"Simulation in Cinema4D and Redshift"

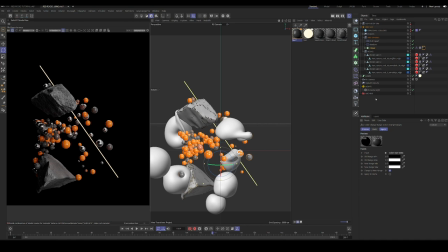(16:28)
And so we can see what our scene looks like throughout different moments of the simulation. And then things are looking good.
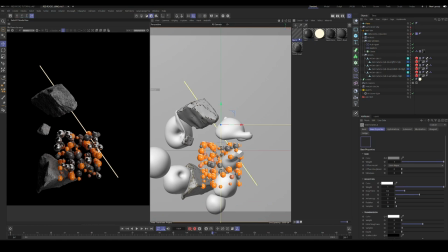(16:39)
So now let's add a background and kind of create the background and lighting of our scene.
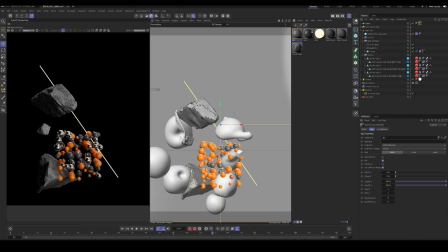(16:46)
So we're just going to use a plane with a solid dark color for our background.
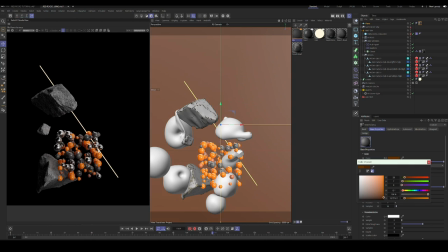(16:51)
And then we will add an area light to the bottom to create a gradient on that.
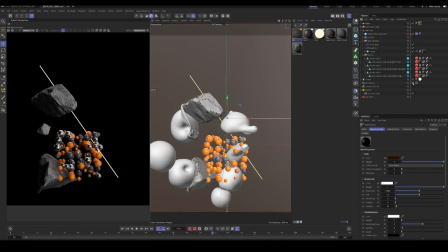(16:57)
And one thing to keep in mind is
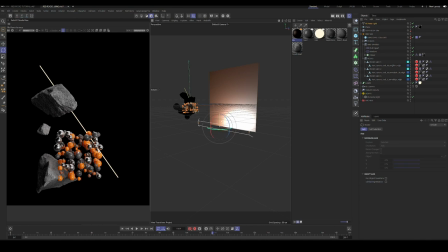(17:02)
if you have any other lights in your scene other than the one pointed at the background, you want to exclude the background from being affected by those.
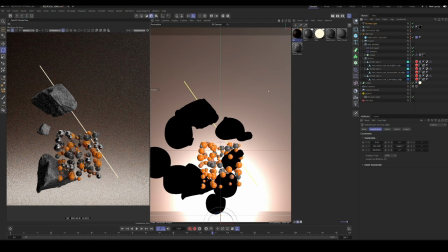(17:10)
So this will help us just create a nice background gradient for our scene.
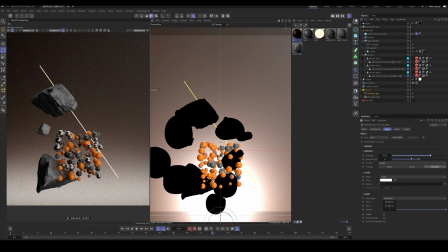(17:17)
You can see it's kind of washed out and doesn't look very...
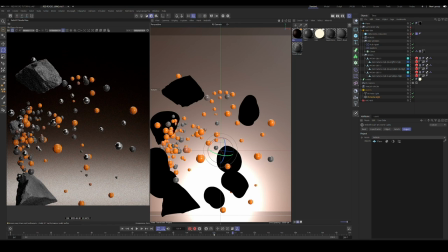(17:24)
the contrast isn't very strong, so we need to remember to exclude that background from the other lights in the scene, like the HDRI.
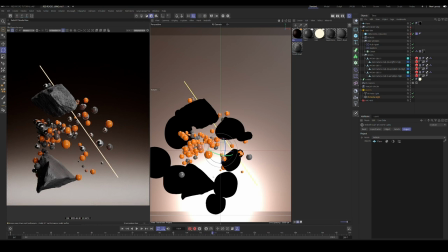(17:32)
And now it looks, you know, it looks much better. So we can skip through, check out how it looks.
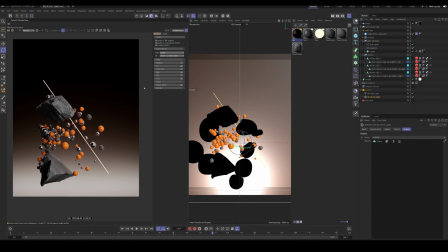Okay, cool. Let's just play around a little bit with the post effects.
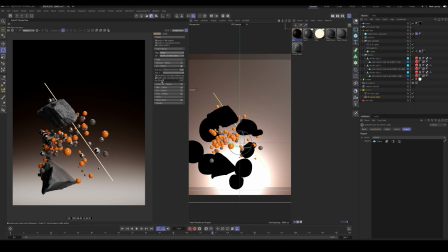(17:52)
Just dial some of these things in, change the lighting and contrast, and we can apply a LUT. And for this kind of effect with the laser, you can add the bloom in the post effects,
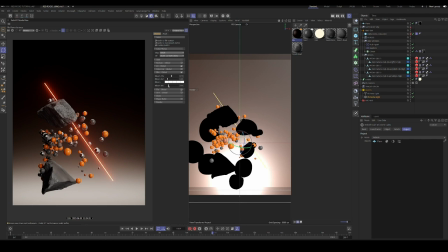(18:06)
or later on in your whatever post processing software you use, like After Effects.
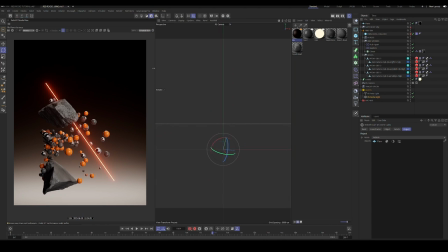(18:12)
I generally tend to do it after the fact. Just to try to avoid banding.
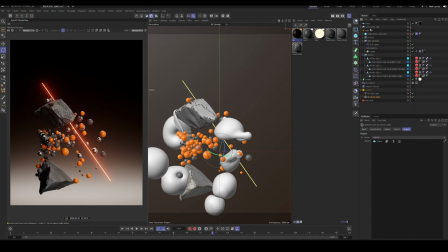(18:18)
It's hard with bloom and with these smooth gradients. It's hard to avoid banding, but you can if you try to export with higher bit depths,
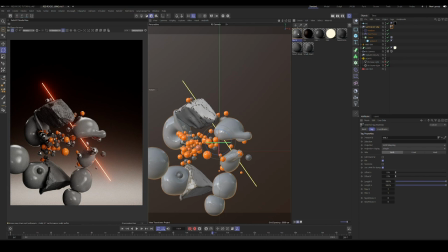(18:29)
and also you can add grain and things like that in the post processing section of your workflow.
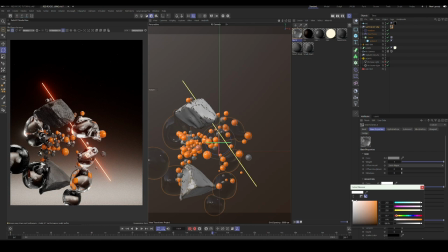(18:38)
Let's shade these soft bodies as well. I'm just going to use a transmissive material with almost no roughness, and change the color a little bit to kind of match the color scheme of the scene a little bit better.
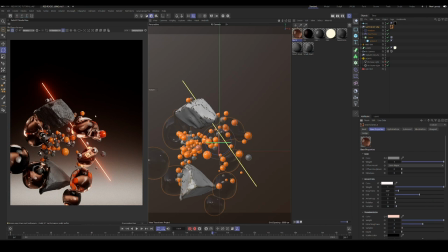(18:54)
You can see the scene's starting to get a little crowded and crazy. In my example, I chose not to include the soft bodies. It just seemed a little chaotic, but I want to include it just to show how we can
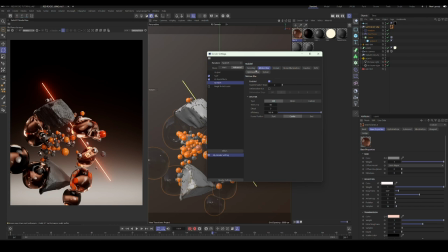(19:12)
use both systems and see if we can make it look reasonably nice. Render settings, nothing crazy special. I'm just using the automatic sampler.
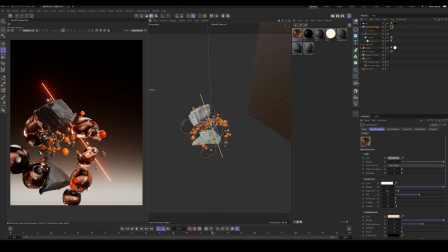(19:25)
The secondary GI engine is brute force, and I'm denoising it. And make sure in your preferences that you have only the GPU in use.
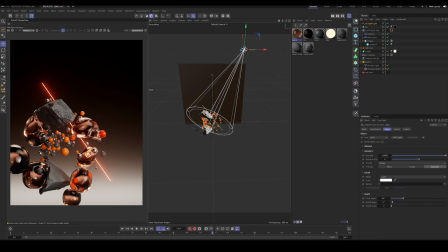(19:39)
If you have your CPU on, it can slow down your rendering quite a bit, even if your GPU is still on. So yeah, let's continue to adjust lighting. One thing I wanted to mention that I used in the project that I based this on is
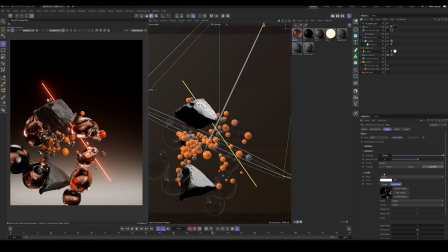(19:56)
I used a gobo from this awesome artist that is a set of animated chromatic textures. So I used that on a spotlight to get some of those, you know,
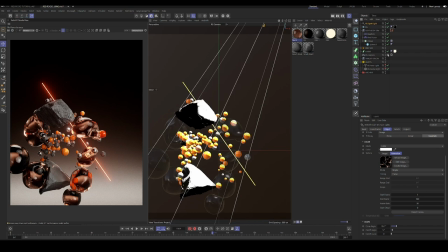(20:09)
strange looking light shapes that kind of look like caustics from a pool or something.
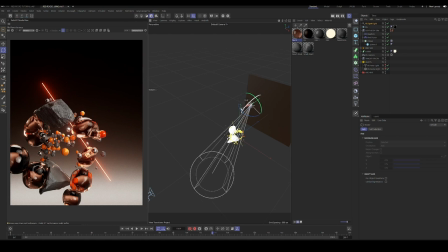(20:16)
So that's kind of one of the additional details I wanted to include,
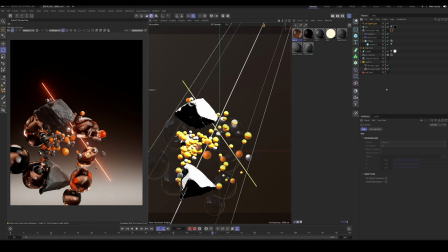(20:21)
and I'll put a link for those in the description of the video if you're interested. You will have to purchase them, but I think it's, you know, it's a cool resource and it's very reasonably priced. So take a look at those if you're interested.
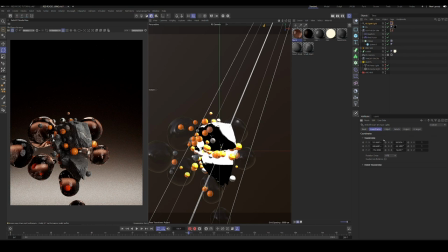(20:36)
And so yeah, I spent a little time just trying to dial in the look of that spotlight using a target tag towards a null that I have placed at the origin.
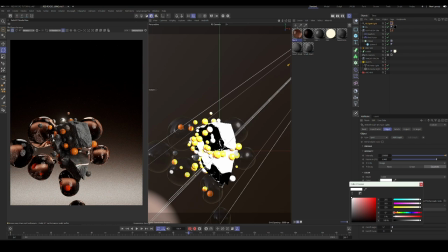(20:48)
I find using the target tag with lights is often a much easier way to get them to behave how you want them to and move them around the scene rather than just manually doing it.
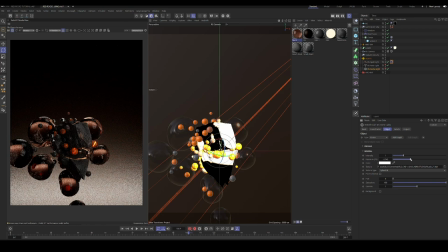(21:03)
We'll also adjust kind of the lighting from our dome light and then add
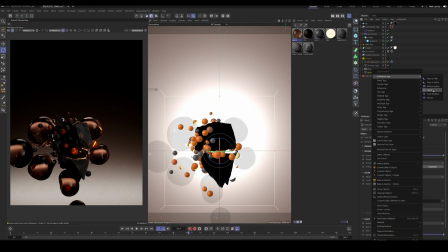(21:10)
an actual key light to the setup.
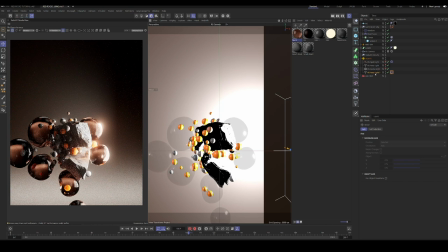(21:16)
You know, our lighting's not gonna look amazing, not gonna look perfect, but we'll just make it look a little bit nicer.
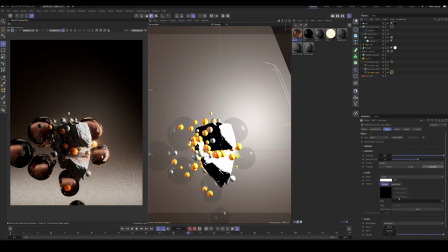(21:26)
And again, any of these new lights we add, we have to exclude our background from being affected by them.
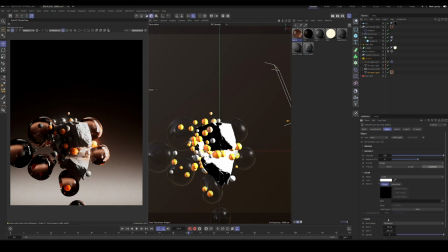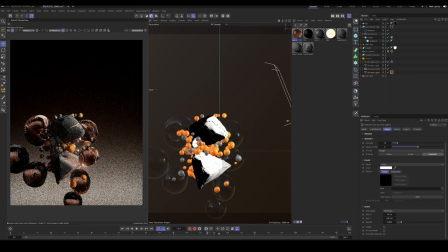(21:45)
So one thing I often like to do with some of my scenes,
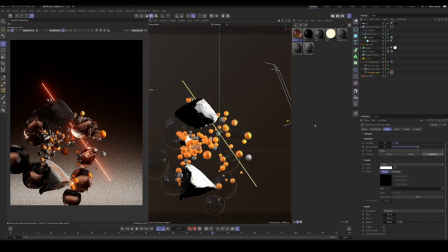(21:50)
my lights in the scene, is to turn down the spread on the area light. That makes it a harder edge to the shape of the light, and often it looks more directed and interesting to me. And yeah, let's change the color of that emissive material to kind of blend better with the scene.
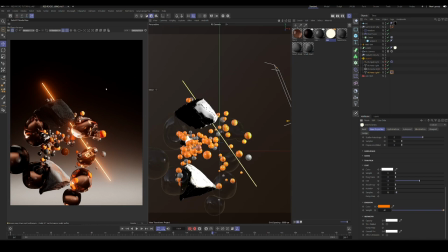(22:11)
But yeah, I mean, and again, like, you know, it looks pretty cool. It's not perfectly set up at this point, but you know,
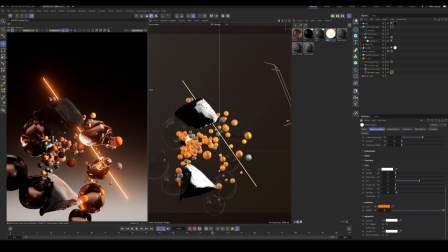(22:18)
for what we can accomplish quickly in Cinema 4D and Redshift with the simulation and rendering toolkit, I think this is really cool.
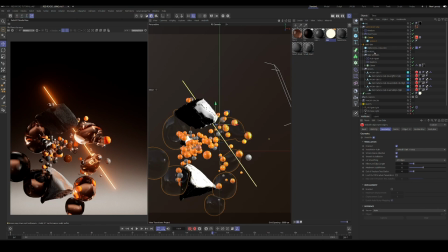(22:26)
And I think you can have a lot of fun and explore a lot of interesting ideas using, you know, all the tools we talked about.
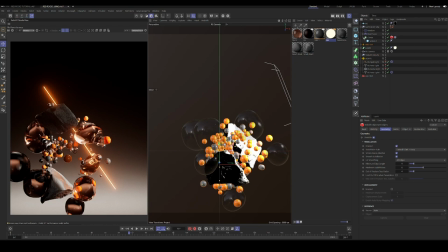(22:35)
And yeah, if you want to smooth out the spheres that we use for the soft body and rigid body, just add a render tag with the tessellation enabled, and that will smooth them out for render time. But other than that, yeah, I think that's where we'll end the tutorial, and I hope you learned some interesting concepts or information from this. And yeah, feel free to show me anything that you create with following along. I'd love to see it. You know, follow me on Instagram or whatever social media, or, you know, get in touch with me. And yeah, thank you so much for watching. Bye.